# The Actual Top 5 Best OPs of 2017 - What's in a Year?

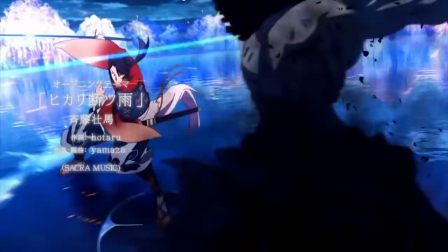12:10 OPs that involve action. I really hope I don't have to explain that further.
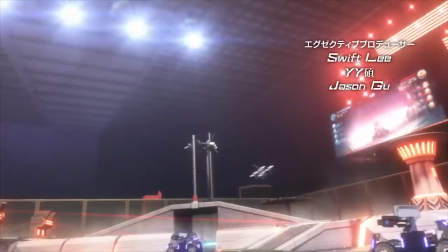12:15 This is another category where we were absolutely spoiled for choice this year. From more obscure series like Infinity Force and Robo Masters,
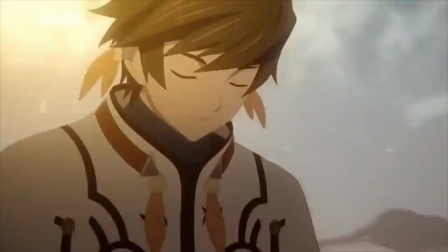12:24 to game adaptations like Katsugeki Tokun Ranbu and Tales of Zestiria the X, and, of course,
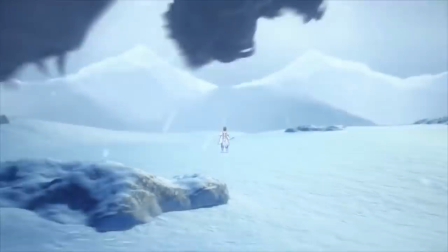12:30 plenty of mainstream shounen series, there were many strong contenders this year.
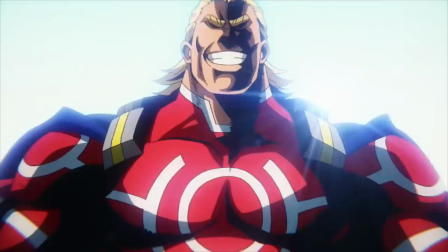12:35 This could have easily gone to Kekai Sensen and Beyond, or My Hero Academia, or to Boruto,
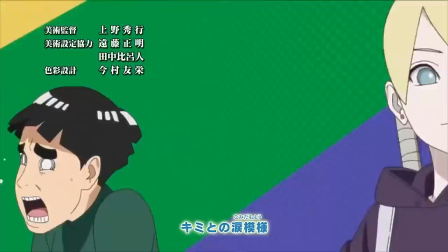12:41 which made so many bold choices with its first and second OPs that I was half tempted to lump it in with more stylized openings in fourth place.
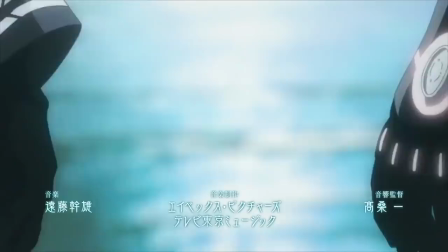12:49 And, of course, the fourth OP for Twin Star Exorcists was once again an incredibly strong contender,
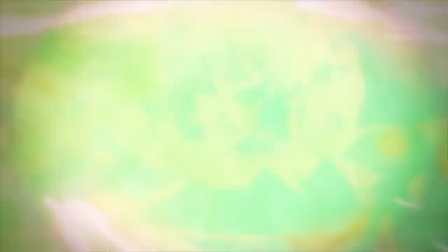12:56 very nearly winning the series a place on the list for the second year running, but, I mean,
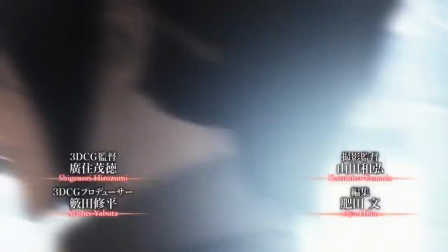13:01 who are we kidding here? Attack on Titan was always going to win. The series has always had incredibly hype openings, and the third one,
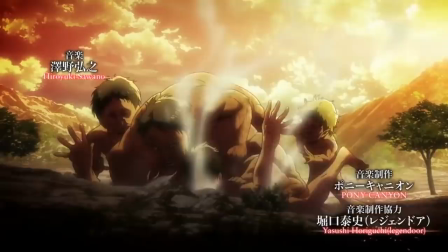13:10 Shinzo O Sasage-O by, once again, Linked Horizon, might well be the best yet.
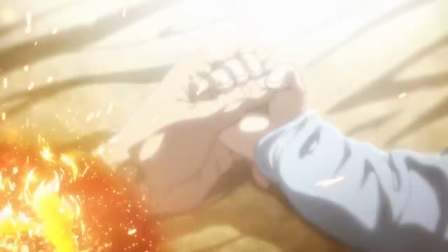13:16 They certainly spared no expense making it compared to the last two.
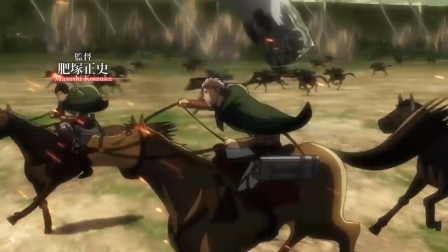13:20 I don't think that it's physically possible to watch this or listen to it without getting your heart pumping.
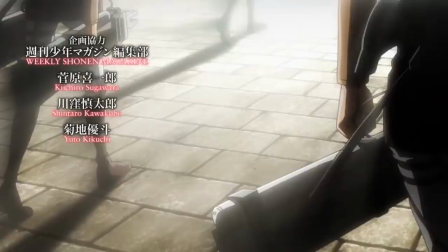13:26 From Sereth of the Edge to Kabaneji of the Edgy Fortress, and especially Attack on Titan,
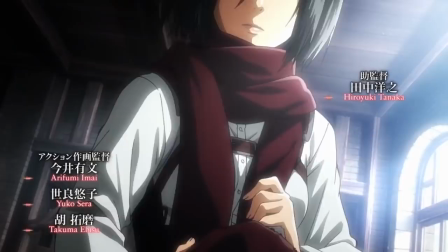13:32 Wit Studio has proven themselves time and again to be masters of the interest curve.
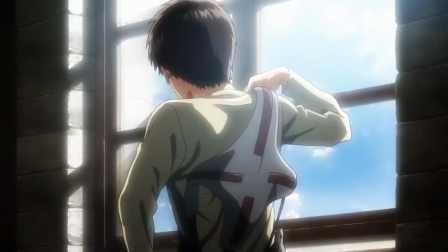13:37 I talked about this concept in depth in my first Haikyuu video, but in brief,
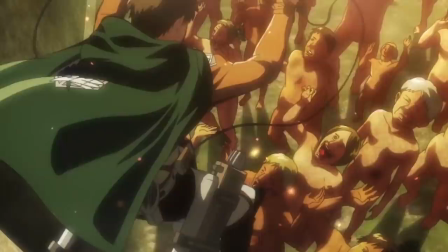13:42 an interest curve is the modulation of engagement or excitement in a piece of media over time.
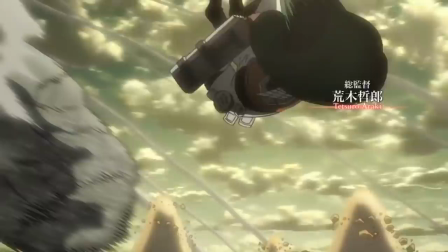13:49 Instead of building up constantly the best stories, scenes, fights, songs, video game levels, everything,
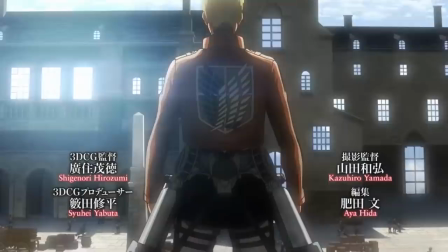13:55 really, they all ebb and flow in intensity,
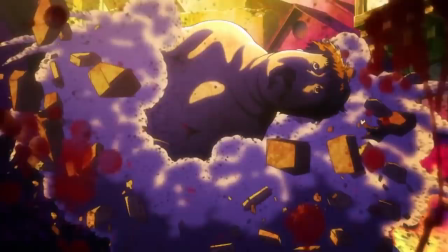13:58 building up and then dropping down a bit so that the audience isn't too exhausted to enjoy the next big spike in action.
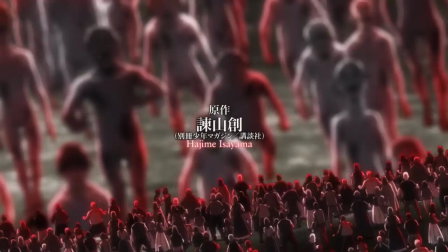14:05 Sasage-O is as close as you can get to a perfect example of this. It starts with a hugely thrilling moment as a promise of what's to come.
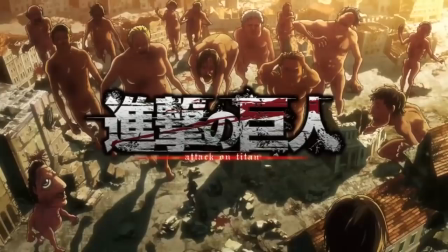14:14 Like every OP in the series, we start looking at a stone relief of a woman, but this time the music explodes as we pull back to reveal that the statue
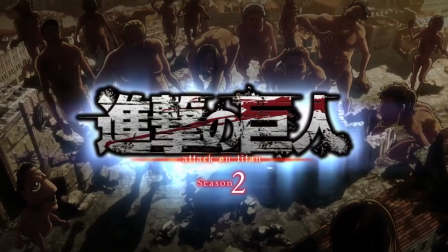14:22 is lying in the blood-soaked rubble of a city devastated by the Titans.
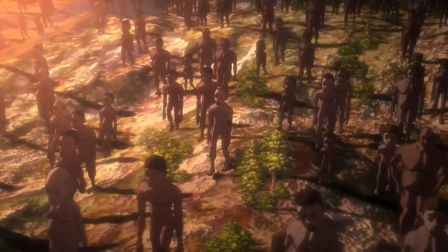14:28 Then the intensity dips back down as we see humans preparing to fight and Titans roaming the land,
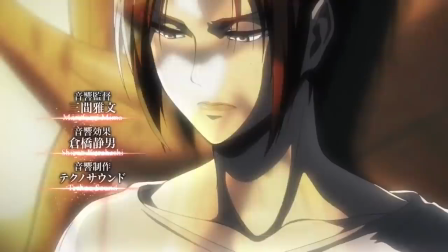14:34 gradually building up to the level of that first high and well beyond it, with flashes of violent imagery and impending threats.
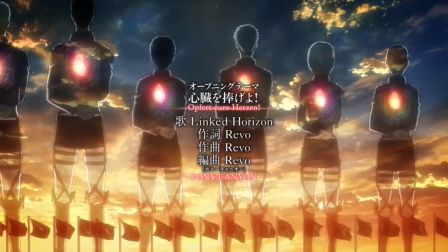14:41 By the time the soldiers dive off the wall to attack the Titan hordes, we're past the height of that initial spike,
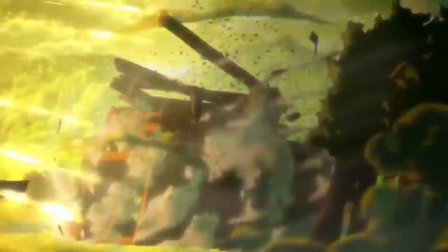14:48 and after one final moment of calm, the action flares up all at once.
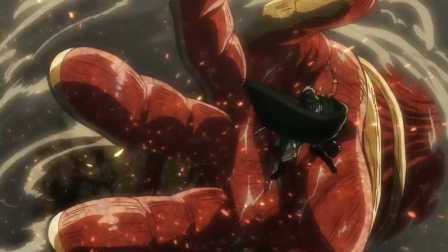14:53 And that action sequence. Oh boy.
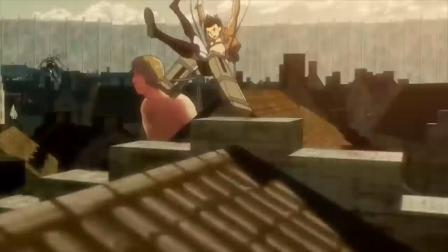14:56 With this OP, Wit has finally managed to top the insane roof-running segment of Gurren no Yumiya,
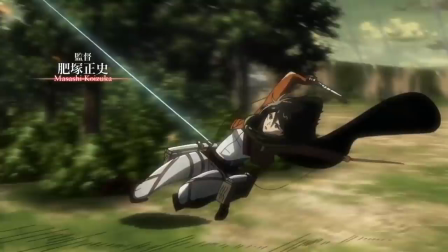15:03 showing a full battle against the colossal titan that features a new pinnacle of maneuverable gear acrobatics from Mikasa,
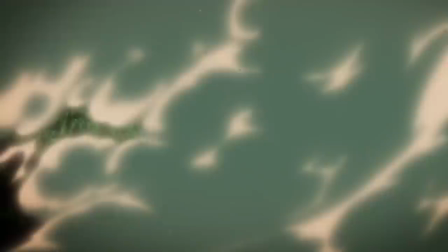15:10 and environmental destruction on a massive scale,
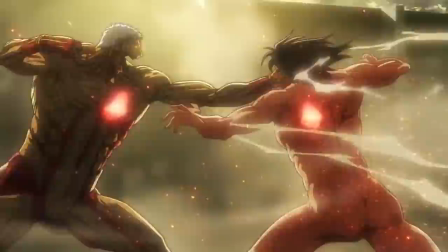15:14 building up to Eren transforming into his titan form, and finally going toe to toe with the Armored Titan.
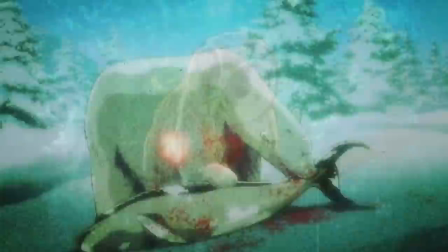15:21 But then we freeze frame and cut to an even more exciting montage of
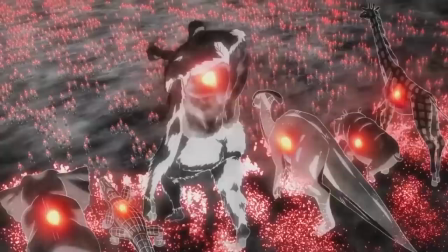15:26 natural violence before seeing a new threat rampaging across the land.
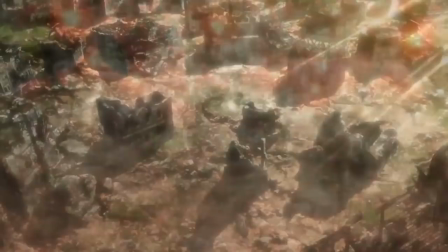15:31 The Beast Titan, with a horde of other massive beasts laying waste to everything in their wake,
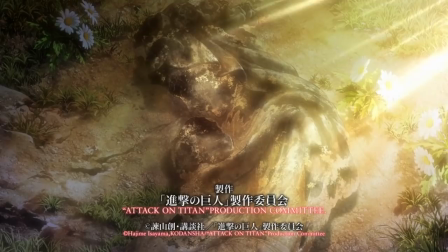15:38 and bringing us full circle to the ruined city from the start of the OP, now covered with dust,
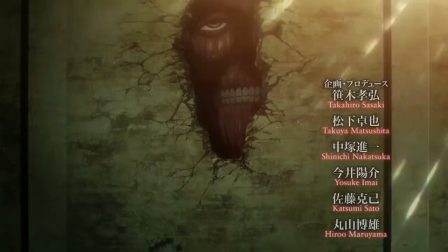15:43 allowing us to calm down a bit before the show proper begins, but leaving us beyond hyped for what's coming next.
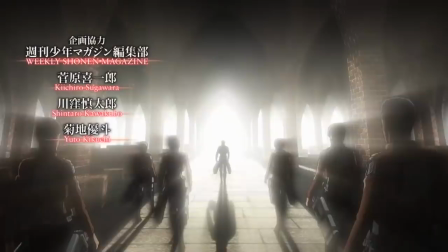15:51 Like previous Attack on Titan OPs, there are plenty of references, hidden details, and bits of foreshadowing that I can speak to here,
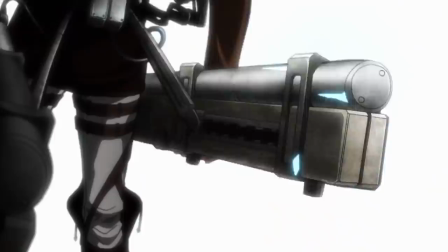15:57 and I probably will at a later date, but it's excellence in craft that puts this OP above the rest.
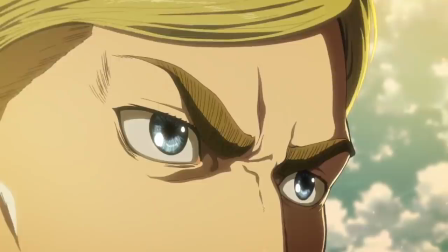16:04 This is a near-perfect example of a highly engaging structure, paired with some of the most fluid and kinetic cinematography and editing in anime,
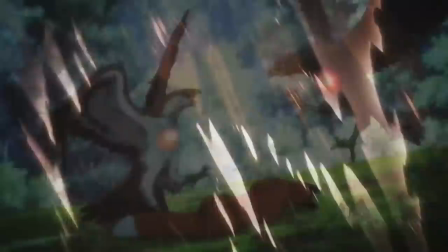16:13 courtesy of the king of anime bombast himself, Tetsuro Araki, who storyboarded the opening and did some of the key animation for it.
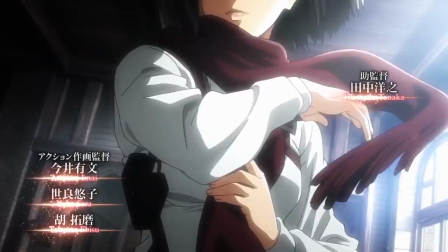16:21 Every time I watch this opening and the action picks up, I can't help pumping my fists along with it, and I can't really think of a stronger endorsement for it than that.
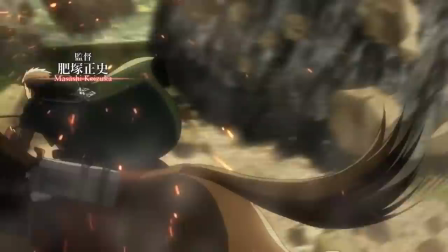16:30 It's just great. Great action, great music, great imagery,
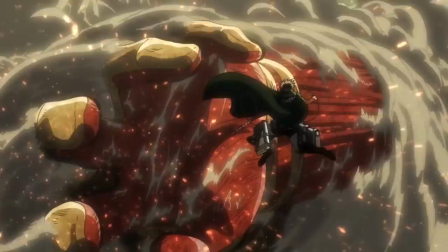16:34 it's everything a shounen OP should be. and it would be the best OP of the year if not for… Actually,
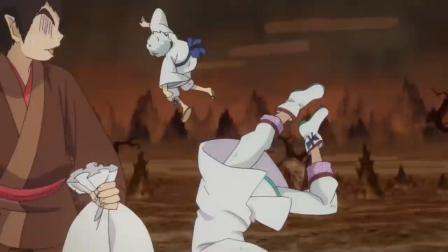16:42 before we get to that, I think that we should take a moment to shamelessly build up your anticipation for my top pick. If you haven't guessed it already, I mean.
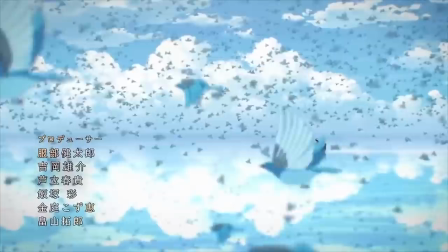16:50 And since I kinda already did the honorable mentions thing for 70-some-odd anime openings while talking about the other ones,
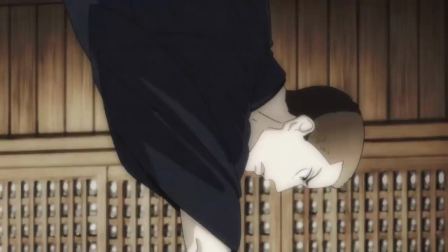16:57 I'm going to briefly shape things up by naming the worst OP of the year. if for nothing else than to give you guys a point of contrast so that you can see
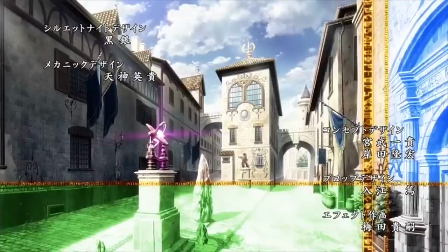17:06 just how good the OPs on this list really are. There was some pretty strong competition for this award as well,
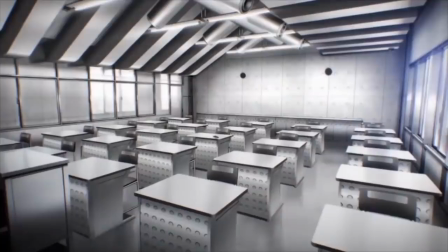17:14 like Knights and Magic, which managed to ruin Fauna by being excruciatingly boring,
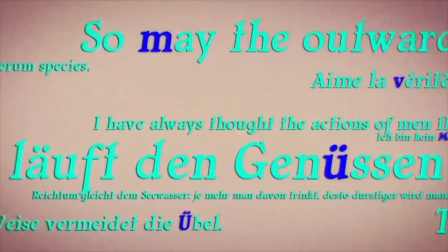17:20 or Classroom of the Elite, which tries to make up for a total lack of interesting visual depth by crowding the screen with random pretentious literary quotes, or King's Game, the animation, which decided to preempt its fans by making its own hilariously edgy AMV.
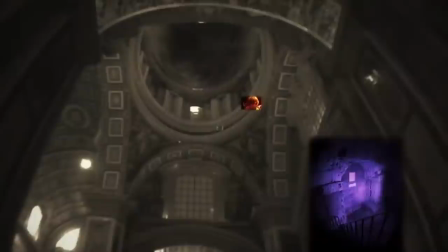17:36 And then there's Vatican Kisaki Chosakan, which features several vacation snapshots from one of the animator's trips to the Vatican,
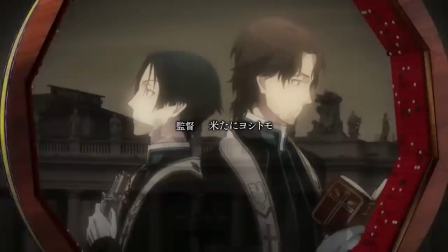17:43 as well as some of the most bafflingly inept CGI in the history of all film ever, not just anime.
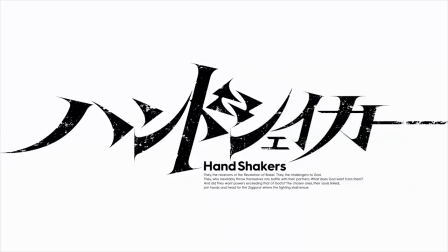17:50 But in terms of bad CGI and bad openings, nothing this year could really top one of the earliest contenders, Handshakers.
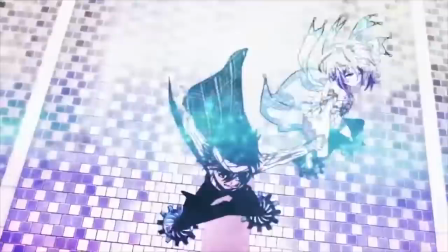17:59 With its high framerate CGI mixed with low framerate 2D animation,
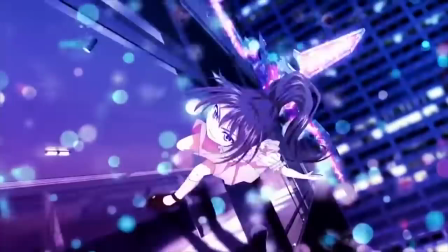18:04 Handshakers comes across more as an experiment in inducing motion sickness than an actual show that someone would watch for entertainment purposes.
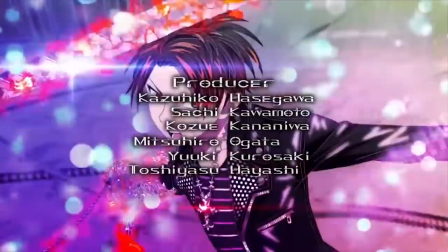18:12 Nonetheless, it has an OP, and if you can believe it, it's even worse than the show itself.
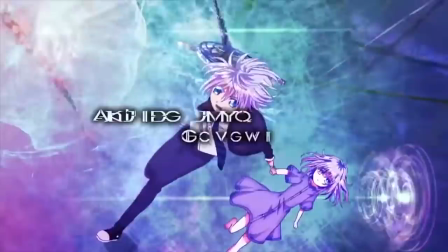18:17 The action scenes are incomprehensible and vomit-inducing, the motion only matches the music sometimes and then accidentally,
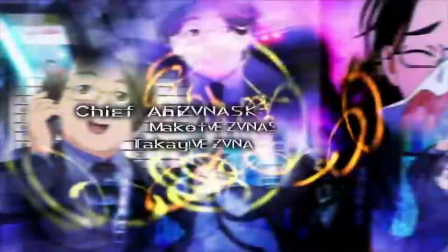18:25 and the character shots are literally just random assortments of clips from the show thrown together in a messy jumble with no sense of composition whatsoever.
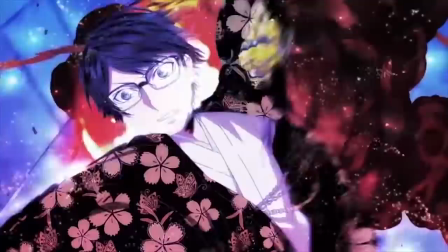18:34 And then there's the effects, random particles and other bullshit that flood the screen almost constantly,
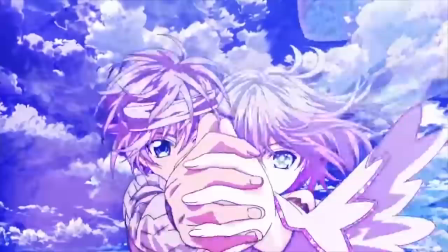18:41 to the point that you probably can't even accurately see just how bad it is,
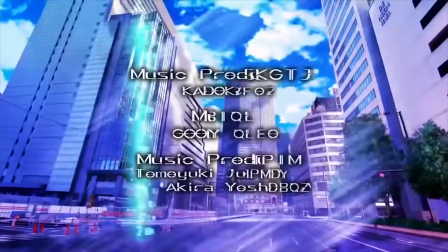18:45 because the constant tiny motion actually fucks with YouTube's video compression algorithm.
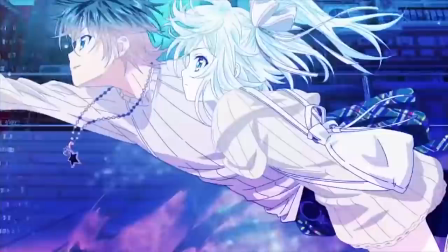18:51 But even when you can see what's going on, this OP is almost impossible to follow and just unpleasant to watch.
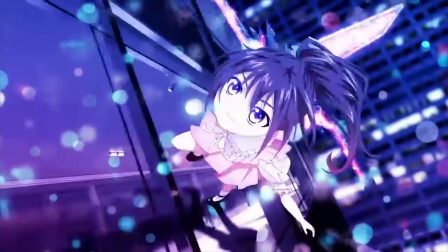18:58 I actually got a headache from trying to write this bit while looking at it.
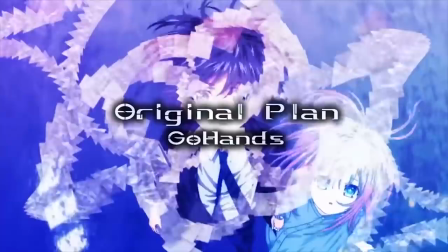19:03 And the cherry on top, the jizz icing on this dog turd cake,
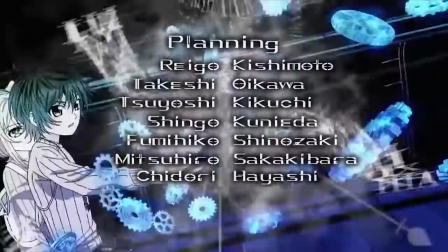19:08 is the credit font, which has to be the ugliest goddamn font I've ever seen in my entire life.
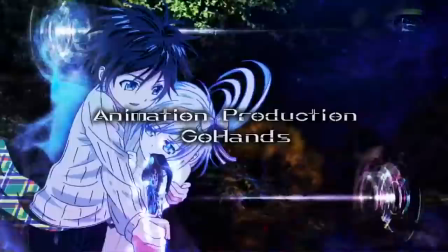19:15 Every single credit in this OP actually looks like it's been stretched to the wrong aspect ratio.
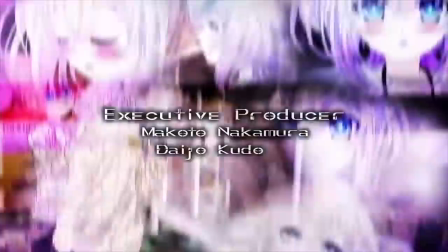19:22 It's absurd. Gohans literally couldn't manage to do a single thing right in throwing this together.
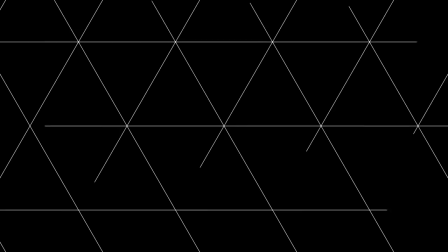19:29 It's almost impressive, but let's move on to talking about something that's actually impressive.
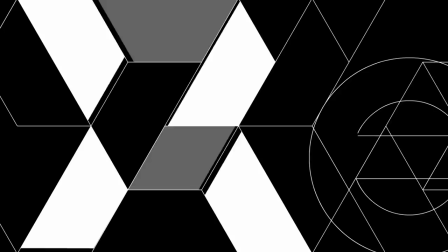19:35 Without further ado, our number one pick, the best OP of 2017,
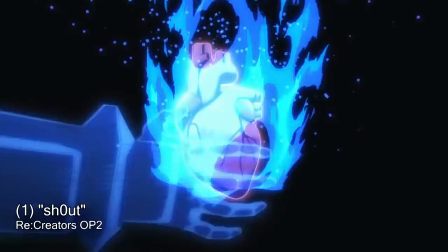19:42 is… Recreators. Specifically, the second opening of Recreators, Shout by Hiroyuki Sawano.
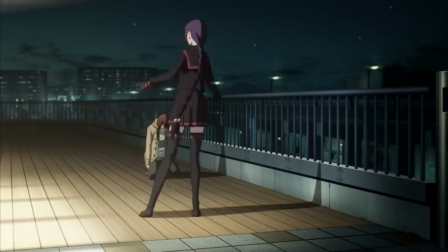19:50 Although the first OP, Gravity Wall, also by Sawano, is also pretty fantastic.
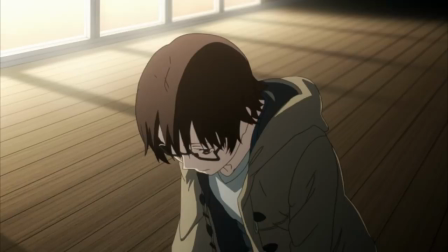19:55 I don't think anyone will be particularly surprised by this pick, especially not if they've been paying attention to what I've mentioned and not mentioned up to this point.
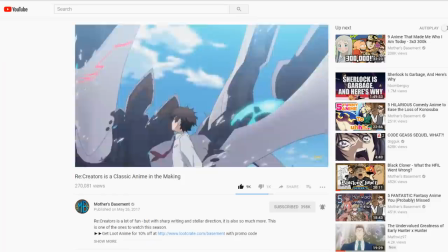20:02 I've gone to bat for Recreators repeatedly,
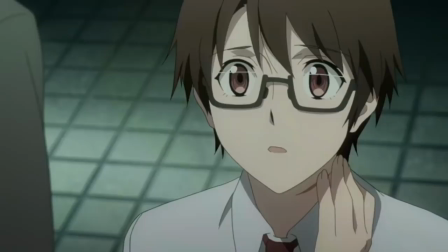20:05 it's my absolute favourite show of the year, and I was actually a bit hesitant to give it the top slot because of that.